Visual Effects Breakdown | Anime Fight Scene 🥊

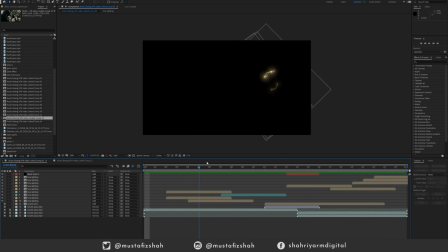And I just wanted to show off how you have little glints and small little compositions. And there's a speed echo in there as well. So when he does go for the initial speed, it's just basically a still frame of the individual,
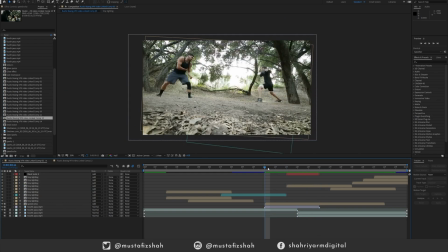of the video, from here to here, and I have added basically motion blur traveling in between.
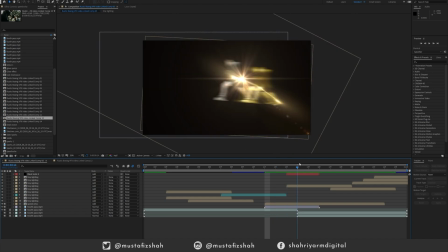So you can't tell if you separate the elements like I have done on the black background.
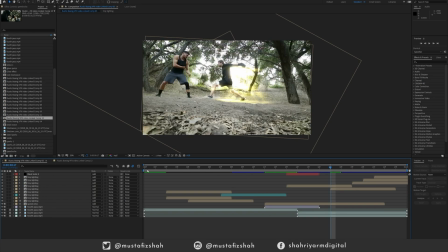It's easier to see, but with everything moving, all the detail in the scene and the composition, it's pretty easy enough to see that there's something else there. And I added motion blur. So my initial experience or my inspiration for the scene came from not an anime per se,
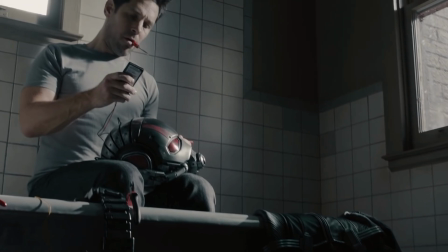even though this is an anime inspired boxing video, but from the effect that Ant-Man does when he shrinks in Marvel's Ant-Man and Wasp or Ant-Man.
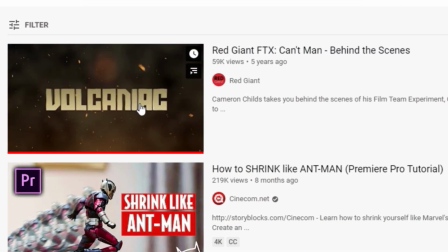And Red Giant had done a really sweet tutorial where they took basically the speed echo
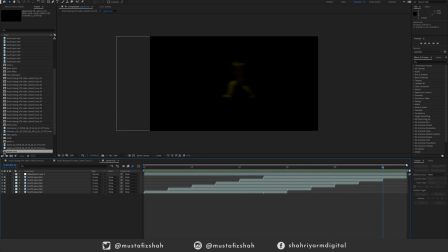or the layers and just layered it up and then used the opacity to fade in, so you have this really cool echoey effect.
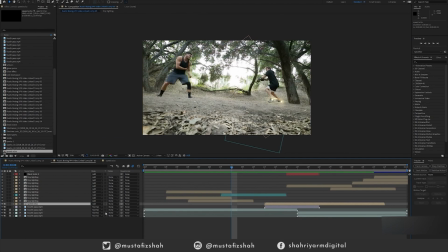Nevertheless, when you go back to the shot, you have this echo. But here's this thing that I use a lot, which is motion blur. If you enable a motion blur on your layer and enable it again on within, and once I add motion blur, everything gets tied together. It's like kind of like Pikachu in Pokemon. I'm stretching some of these electrical,
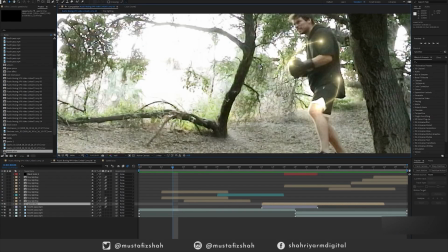if I zoom in here and go up to full,
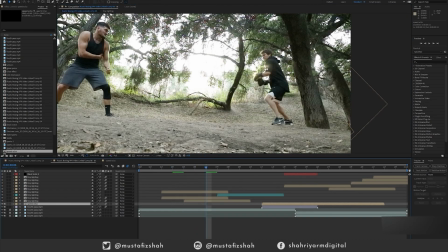some of these electrical elements that I have here are all in motion blur as well, and they tie together in the scenes just so well.
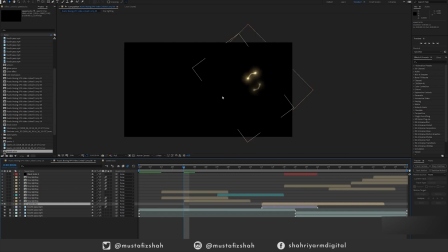And if I was to isolate them once again, they're just basically
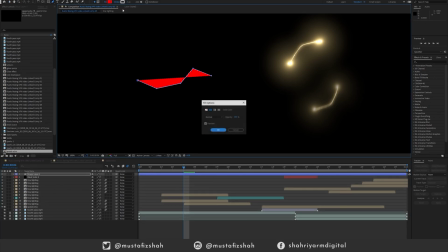lines that I have created within After Effects. If I just disable the fill layer, press OK, have the white marker, and upload my stroke, they're just essentially that. But what I've done is just basically create a wiggle form, and like I said, I will make a
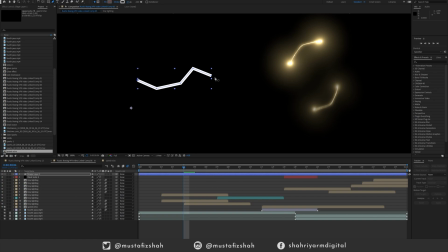detailed, in-depth tutorial on how to do really cool lightning effects in After Effects. But for now, I'm just breaking this down as quick as possible because we're running out of time for this video, and the next one is going to come out pretty soon. And so that was my methodology to create those speed trails that we have for Tim the Boxer.
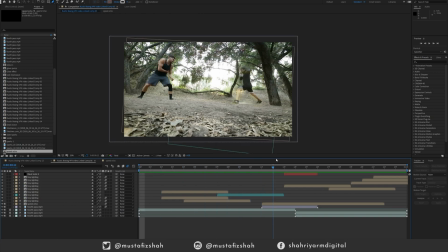To tie it off, we added in a little pan to tie the scene together and keep continuity. Now, on to the next scene.
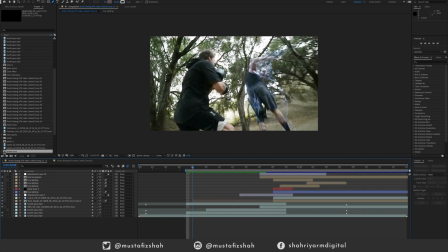We have here Rustic doing a really cool bicycle kick, and I was more so, this one was to basically make it easier on me.
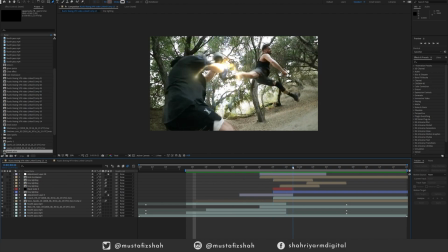I used a similar principle where we actually cut out Rustic, but I did not use a freeze frame of him,
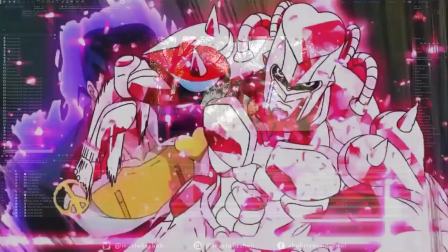and I was more so very much inspired by the anime and manga, beloved anime and manga,
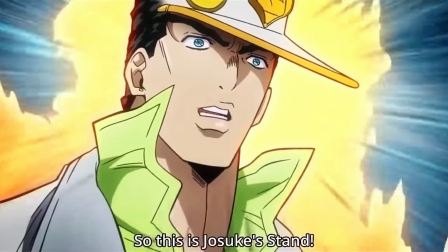JoJo's Bizarre World.
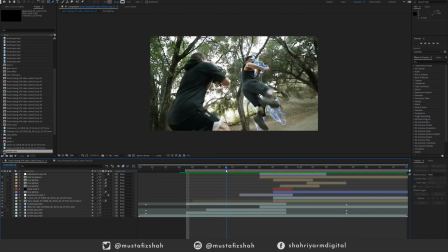So we have Rustic here doing a really cool spin kick, and he does this really cool time echo effect when he slows down and then these trails follow him. Just like the effect before, I just want to imply more motion, emphasize some motion, emphasize the energy that he has. So I went with the color blue to contrast the yellow of Tim on the left here.
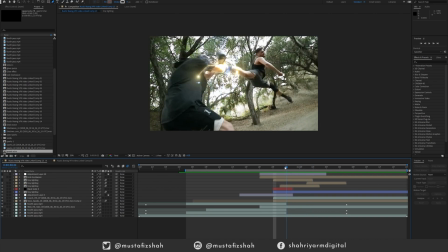And so when the impact happens, you have a lens flare, another lens flare to tie things off.
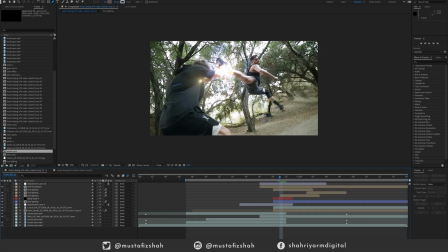So if I toggle it, so if the lens flare adds a little impact, and so what I'm using is Video Copilot's lens flare pack.
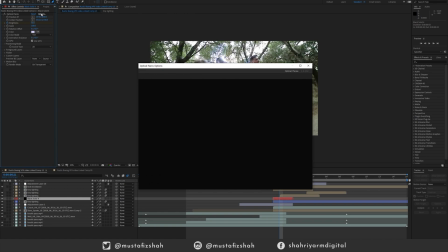And one thing that's cool about this, it is a paid option, and there are alternatives like
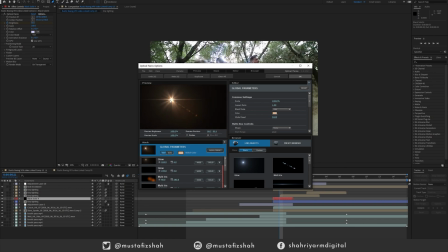Real Light Factory on aescripts.com and such like that. And also Adobe After Effects does have a built-in lens flare generator, but this is the one I created with using Video Copilot's optical flares.
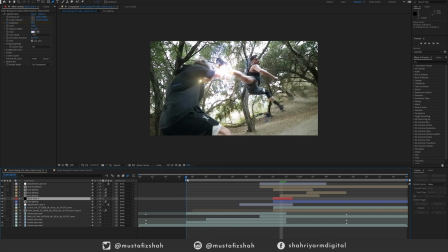And going to the main effect of Rustic kicking Tim, the impact is simple.
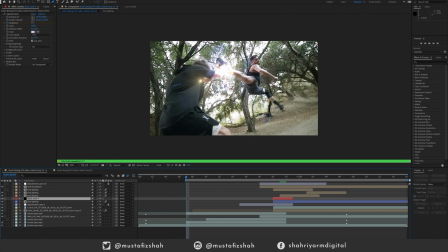All I used was Action Essentials, some flares and such like that. But you're probably more interested in how I did this amazing spin kick effect.
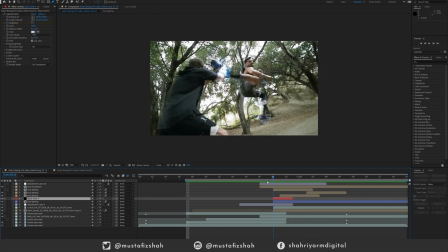So it took some I made this before the new update for After Effects, but I used Rotobrush. What is Rotobrush? Let me explain. So Rotobrush allows me to cut people up.
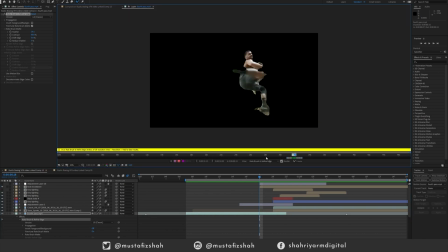I know that sounds very violent, but what it does is basically allows me to create a quick garbage matte,
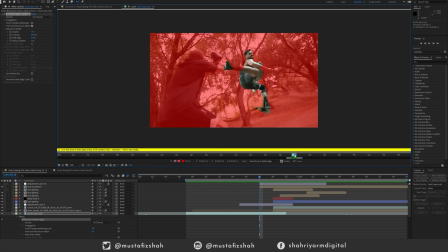quickly cut out. Just think about if you're using Photoshop, you can cut people out. Now this was very done not so perfectly because I was using an older version of After Effects,
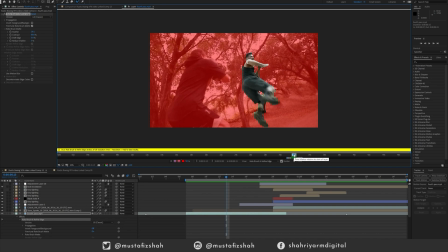but the newer version of After Effects that just recently released last Monday before this video came out would probably do a better job since it's AI assisted, Adobe AI Sensei assisted, and I'll probably be looking at that in the future,
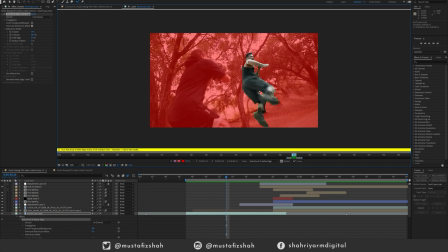or for a future video that I'll probably be using for Rustic. But what I do essentially just basically, you can go frame by frame, cut them out. Like I said, I'll do a specific tutorial on how to use this tool in the future.
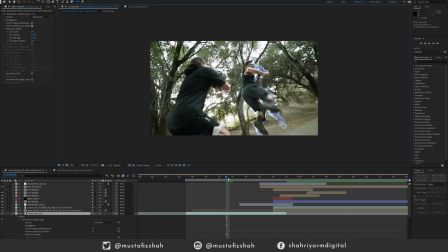But in total, it's about 20 frames of cutting Rustic out. And what I've done is take the bottom layer, that's the top layer of Rustic, but this is the bottom layer of Rustic right here. If we take this, and what I've done is this effect called Echo.
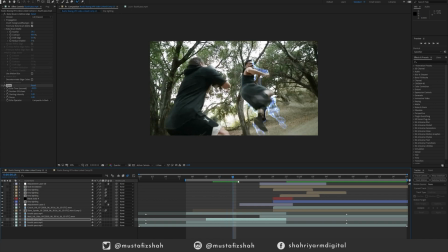Echo essentially allows me to do what I did with creating a bunch of layers and creating a screen effect. But what Echo does is basically offset the time and position of the video or the clip. So if I was to disable or solo the element on its own.
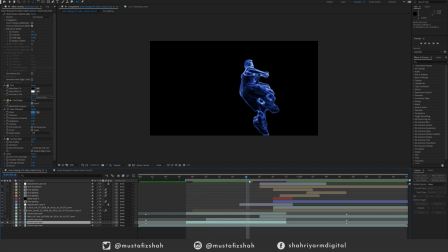And I've also overlaid a bunch of other effects here: fine edges, tint, a VC color vibrance effect as well. But that allows me to kind of create this really cool Earth, Wind, and Fire, if you're really familiar with that music video
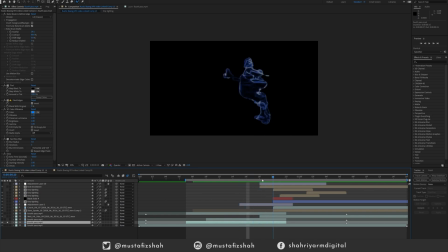effect, where he's creating this echoey effect of him. And all I did was basically cut him. First, step one, cut him out. Second, applied effects, and then finally ended off with this effect, echo effect. And I've offset it by about 3 echoes. And this allows me to create that cool shimmering echo effect that Rustic does.
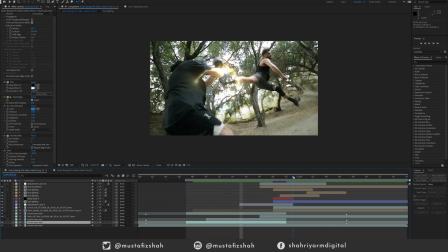So when he jumps up, it fades into him, and then we have the impact. And so I wanted the impact to be very much shaken, like it shakes Tim to his core. So again, I'm applying his electricity, and as well as I'm adding a little blue hint,
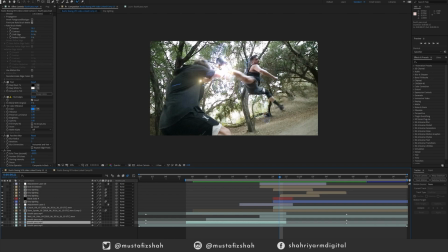so to show that Rustic's, all of the kinetic energy from Rustic is being transferred to his leg, to his kick. And I wanted to basically do that. And if you guys have seen certain boxing or martial arts animes, they like to do this, like add a lot of embers flying everywhere.
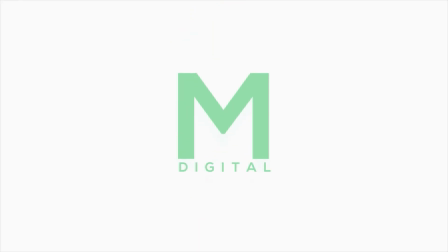So that's my quick visual effects breakdown. Alright, I think that's enough VFX for one day.
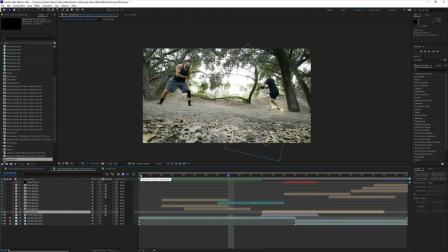So I hope you guys enjoyed this video. If you did, please do leave a like. And if you haven't already, consider subscribing, clicking the little bell for the notifications.
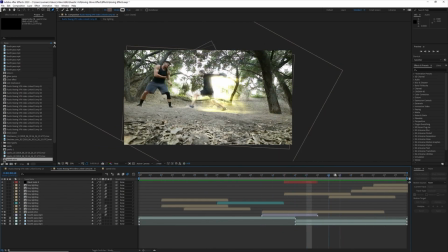I intend to be more active on this channel, possibly in front of the camera next time, for more VFX and behind the scenes content.
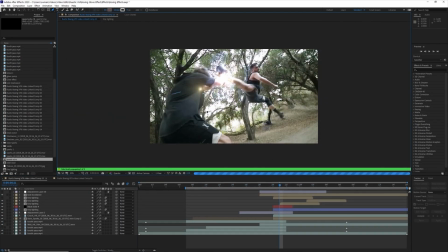Leave a comment below if you like, letting me know if there's a VFX shot you'd like me to recreate or break down.
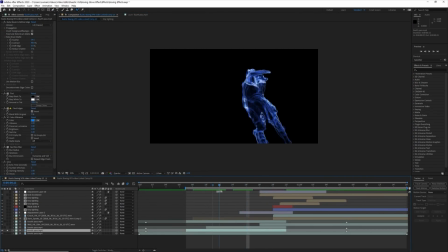Your comments will be featured in the next video for sure. Also, my next collaboration with Rustic is already up.
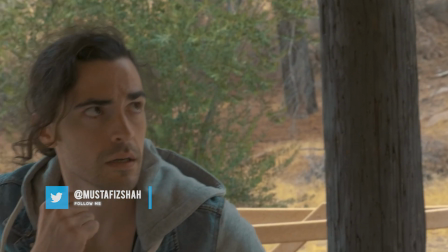It's a Android fight scene, and there's another short fight scene that I helped work with him and do some VFX with.
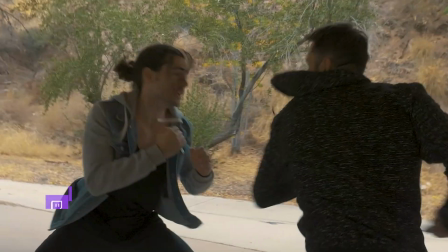So go ahead and show the guy some love and check out his channel, as well as check out my other stuff as well.
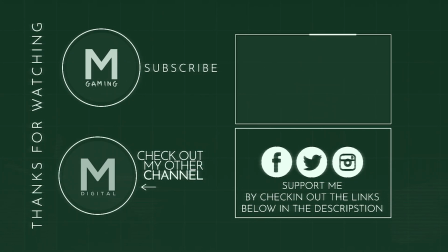Links are all in the description below. You can follow me on Twitter and on Instagram. Hit me up there at Mustafiz Shah. Both of them are the same title. Other than that, check out Rustic's channel once again, and I'll see you next time. Thanks for watching. Bye bye.